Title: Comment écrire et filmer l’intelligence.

Tous ces zooms, dézooms, tremblements et effets sonores, ça permet finalement de réussir à les incruster dans le montage sans que ça détonne, hein, merci à ceux qui m'ont corrigé, sans que ça détonne avec le reste, parce que ce sont des plans atypiques qui normalement ne s'incrusteraient pas dans un montage normal, voilà, de gens par exemple en champ contre champ, d'un coup tu mets un gros plan sur un indice, ça peut perturber, et le fait d'avoir tous ces artifices autour, toutes ces espèces de manipulations de l'image et du son, font que d'un coup, eh ben ça passe. J'aurais d'ailleurs mieux fait de faire cette vidéo avant de réaliser mon épisode 2 de la série Devil Town, car c'était plus ou moins ce que j'avais essayé de faire à l'époque avec le personnage de Sam Pinwood.
Continuez à faire l'autruche.
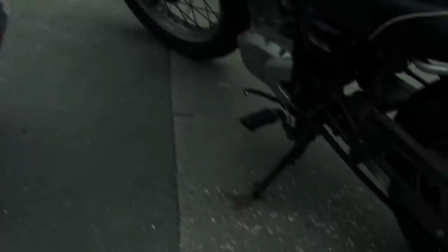[46:01]
Mais force est de constater que mes incrustations d'indices manquent clairement d'efficacité, de dynamisme, et surtout d'un vrai côté organique avec le reste de la scène. Pour le coup, ce type d'insert, c'est vraiment le béaba de comment montrer qu'un personnage a sa concentration appuyée sur quelque chose. Donc il va y en avoir dans plein d'autres œuvres, on pense notamment encore une fois à Limitless,
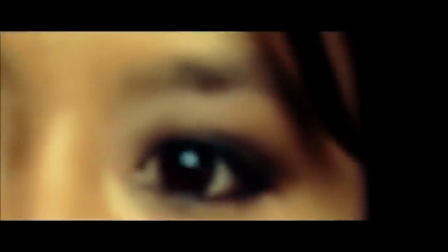[46:20]
où les premiers effets de la drogue qui rend donc intelligent sont donc de resserrer la vision du personnage principal.
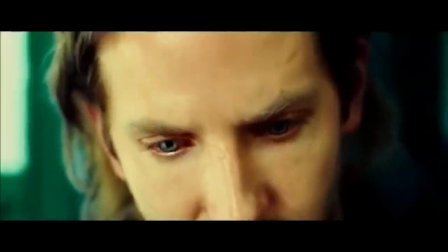[46:25]
Il se concentre sur des détails. Et donc on va avoir une succession de plans extrêmement rapprochés, hein, des plans subjectifs du personnage principal qui vraiment se concentrent sur une bouche,
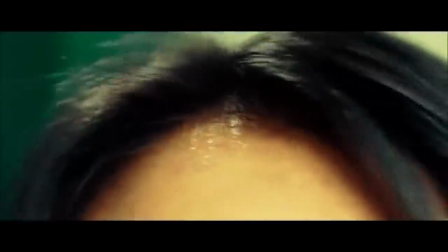[46:34]
sur des yeux, sur le crâne, sur un titre de livre, voilà, sur des détails sur lesquels il a toute son attention.
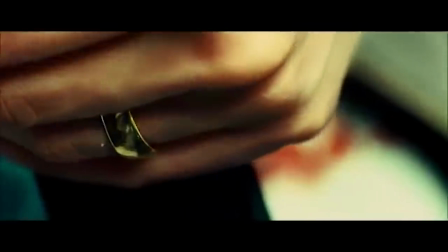[46:40]
Par contre, ceux-là, ils sont beaucoup moins stylisés que dans Sherlock et il n'y a pas de bruitage particulier pour les accompagner. Et ce qui est intéressant dans Limitless, c'est que ces plans-là sont une des étapes pour nous montrer le gain d'intelligence du personnage principal.
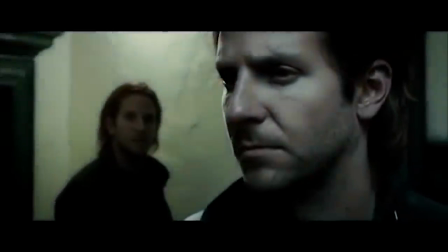[46:52]
Mais il y en a d'autres. Il y a par exemple un changement de colorimétrie et de luminosité.
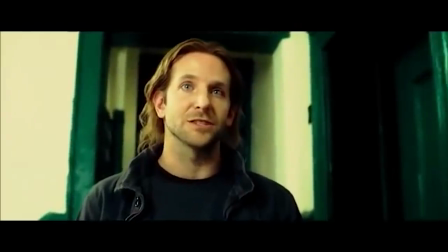[46:56]
La scène qui avant était un peu grisâtre et sous-exposée gagne une espèce de teinte orangée, chaude, se réchauffe, mais surtout devient plus lumineuse. Une application finalement littérale du principe d'illumination. Il y a une autre technique qu'ils utilisent pour montrer cette espèce de gain d'intelligence du personnage principal.
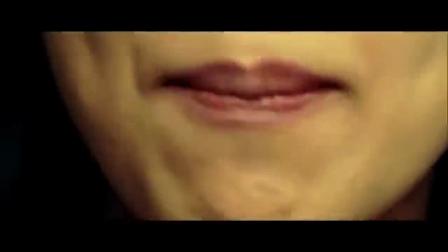[47:11]
C'est une fois la succession de gros plans, donc sur les détails sur lesquels le personnage se concentre, on a ce plan donc subjectif du héros qui effectue un travelling arrière.
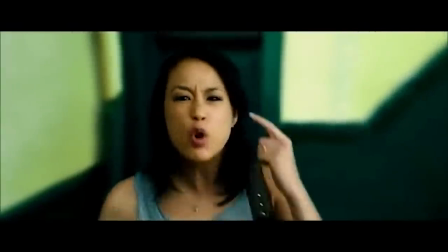[47:20]
Donc on commence donc en très gros plan sur le personnage qui est en train de lui gueuler dessus, et la caméra recule et finit par changer quasiment de focale,
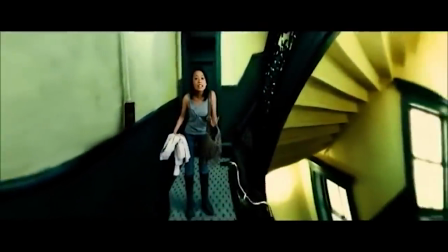[47:27]
c'est-à-dire qu'on était sur un objectif un peu longue focale, et on va se retrouver avec un plan qui ressemble quasiment à un plan GoPro, qui crée un espèce d'effet fisheyes,
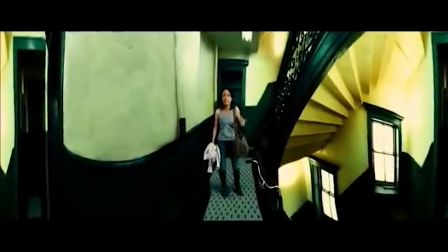[47:35]
permettant de montrer encore une fois littéralement que la vision du protagoniste s'est agrandie. C'est intéressant Limitless parce qu'on a deux applications littérales, le fait de s'illuminer et le fait de voir plus, d'avoir une vision qui s'agrandit littéralement à l'image. Autre point commun entre Limitless et Sherlock, c'est l'utilisation de texte à l'image. Dans Limitless, l'utilisation est plutôt sobre.
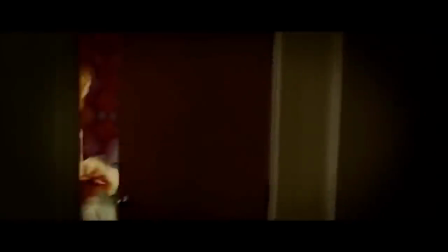[47:55]
Un titre de livre qui va se détacher pour venir se superposer au visage du personnage principal, montrant que ce titre a toujours été dans sa tête,
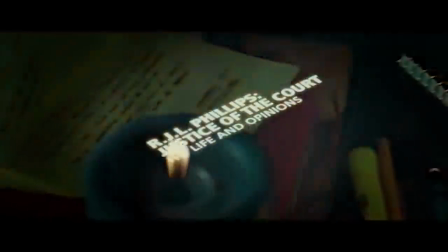[48:02]
permettant de faire un pont entre son observation du coin du titre du livre avec la couverture du livre qu'il a vu il y a plusieurs années, chez une étudiante en droit avec qui il voulait coucher. Donc ceci permet de faire comprendre que d'un coup il a accès à toute sa mémoire de manière ultra efficace.
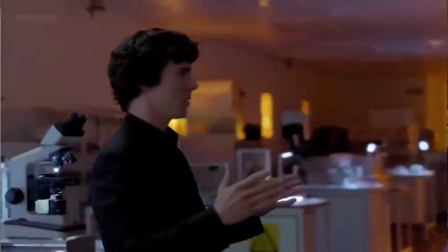[48:16]
Et ça pour le coup c'est un concept qu'il y a totalement dans la série Sherlock. Et ils appellent ça The Mind Palace. le palais d'esprit, si je dois traduire tout.
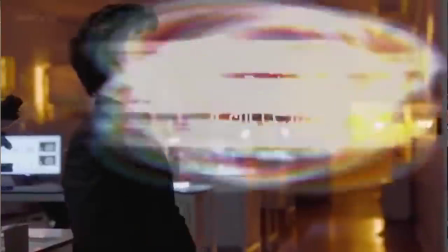[48:23]
Le Mind Palace, c'est un concept qui permet à Sherlock, à partir d'un ou plusieurs mots,
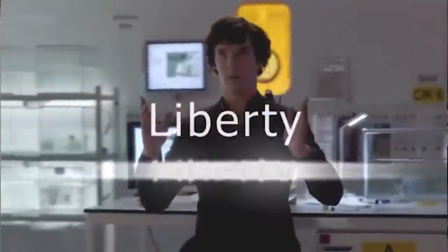[48:27]
de retracer tous les liens qu'il a avec ces mots-là, jusqu'à trouver une correspondance exacte avec une information qu'il avait déjà.
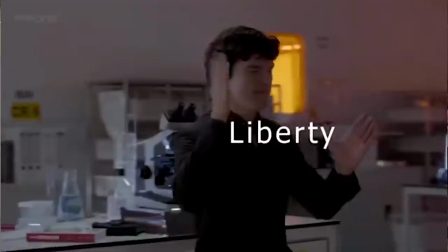[48:33]
En fait, il fait une recherche Google dans sa mémoire, quoi. À l'image, on voit juste Sherlock fermer les yeux et trier des mots.
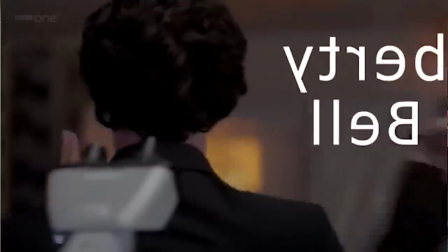[48:39]
Et à chaque recherche qu'il fait, y a plusieurs résultats qui tombent. Et dans Sherlock, ils utilisent le texte pour essayer d'offrir une espèce de retranscription visuelle de ce qu'il est en train de se passer dans sa tête.
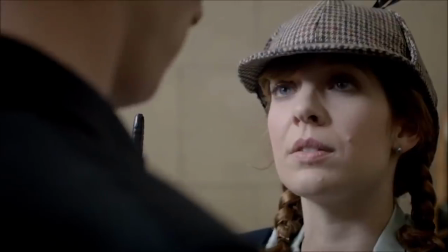[48:46]
Au-delà de ça, les textes à l'écran sont aussi une habitude de la série pour montrer des indices que Sherlock remarque dans une situation où il n'a pas de raison de les évoquer oralement. En deux mots, c'est quand il n'y a pas Watson à côté et qu'il n'est pas en train de lui raconter ce qu'il voit. Un dernier exemple encore sur cette série Sherlock, c'est cette séquence où Sherlock poursuit un taxi dans les rues de Londres.
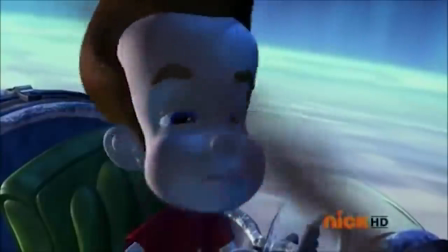[49:04]
On a la caméra qui rentre littéralement dans sa tête. Alors c'est quelque chose qui est très souvent utilisé, la caméra qui rentre dans la tête de quelqu'un, hein.
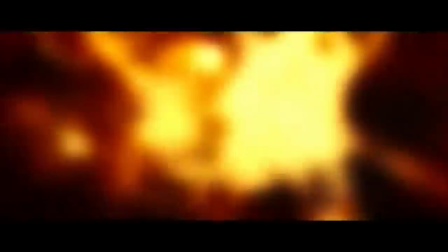[49:10]
Pensez à Jimmy Neutron, mais aussi ça par exemple dans Limitless. On aime bien avoir les espèces de neurones qui s'activent.
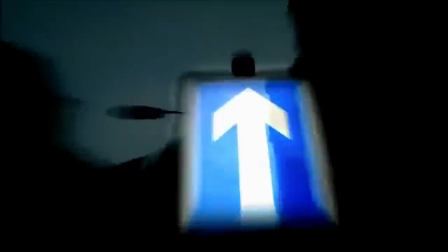[49:15]
Bon là il n'y a pas les neurones dans Sherlock, juste on rentre dans sa tête, et on tombe sur une carte du quartier, avec l'itinéraire du taxi que Sherlock va poursuivre.